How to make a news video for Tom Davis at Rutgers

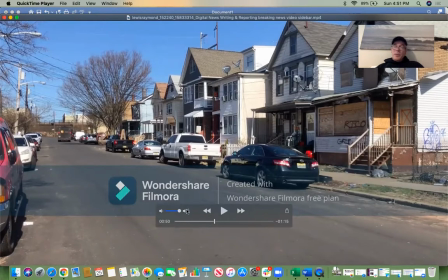cspi ran at the same time i talked about it's and show you like you know 10 to 20 seconds for the first b-roll about 20 to 40 seconds for the for the interview now we're back to b-roll there's the setting something maybe to surround his area or something you know again
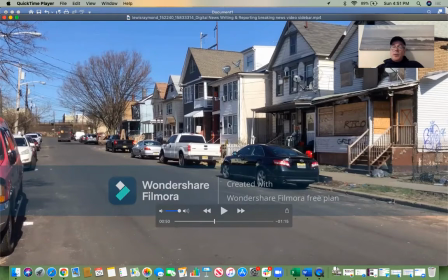i mean we want to try to think of rule of thirds for also the b-roll too i mean there's probably more than thirds here there's fifth sixth and seventh there's a bunch of houses or a street you know looking like you know he's talking about revenue bringing revenue back into the community
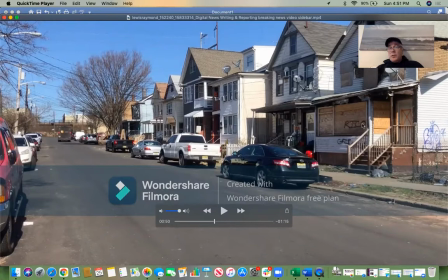and stuff like that and look at the community here and it doesn't look very good okay so you know you can think a little bit outside the box here think about how maybe this b-roll again could connect not just him but also what he's saying okay he
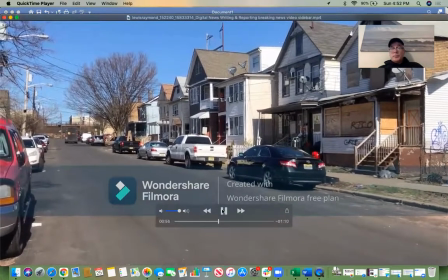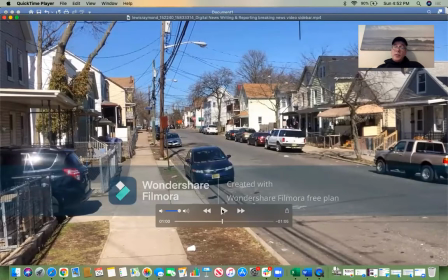likes to kind of switch you know scenes which is fine but also what's great about it is that he also is not panning he's just giving me one scene that's it
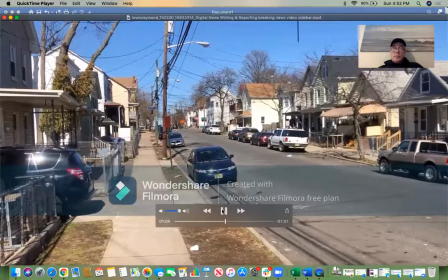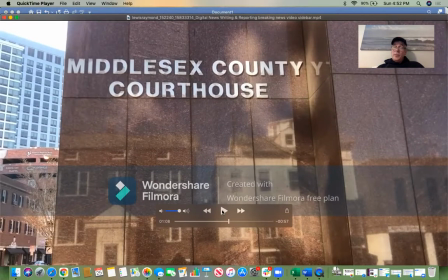of course maybe what he's going to say has something to do with people going to jail and now you know marijuana legalization brings about social justice it's
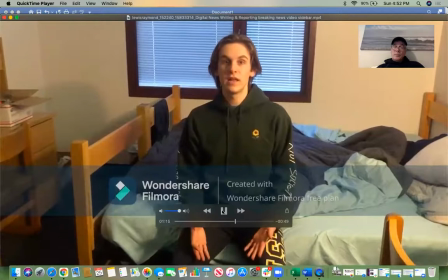a pretty widely used drug but in highly policed areas there's a bigger chance
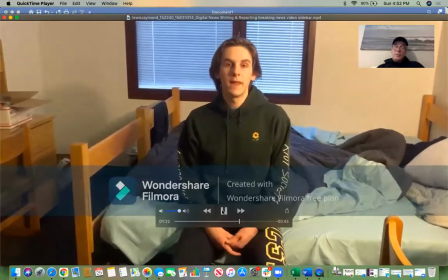that you're going to get in trouble for using it and that doesn't really reflect very accurately
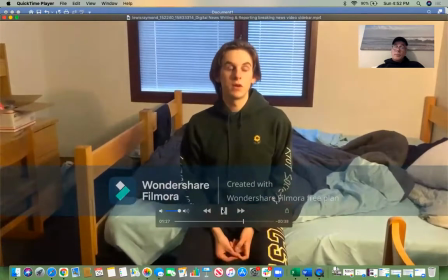on like usages across demographics and so i think that by legalizing
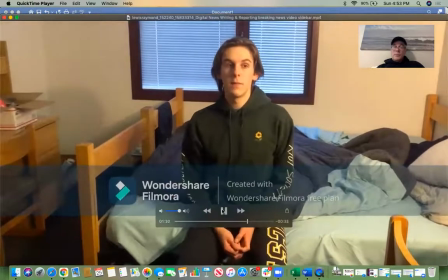something so commonly used there can only be positive benefits
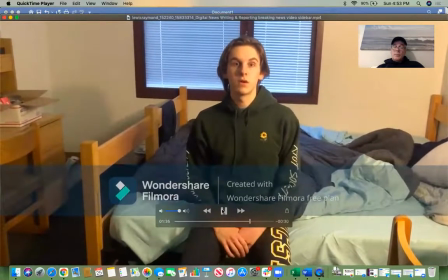bits for criminal justice.
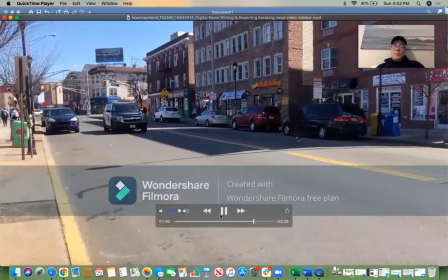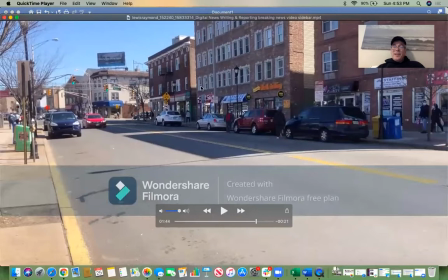That was pretty good getting that police car going by. Again, connecting with social justice. Probably the part of the interview was probably a little bit shorter. I might have gone maybe another 10 seconds there or something. So that's it. Basically, let's just look at that much basically right there. I think what you did was you actually showed more scenes.
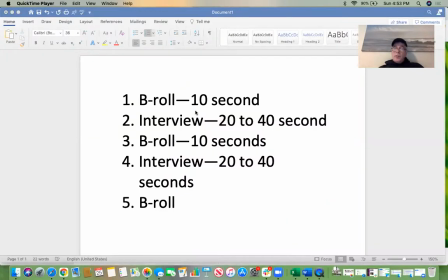I probably would have gone a little bit longer in that second part, but there it was. B-roll, interview, B-roll, interview, B-roll. Again, b-roll interview b-roll interview b-roll that's all you need for a video assignment for my class okay so let's just please keep that in mind that's all you need trying to keep that frame of the rule of thirds as much as possible and not looking for scores easy okay you know not looking for wnbc tv in new york okay looking for something simple something easy to explain something easily clear something that's clear and something that actually basically is consistent okay and simple all right thanks very much guys and i'll be talking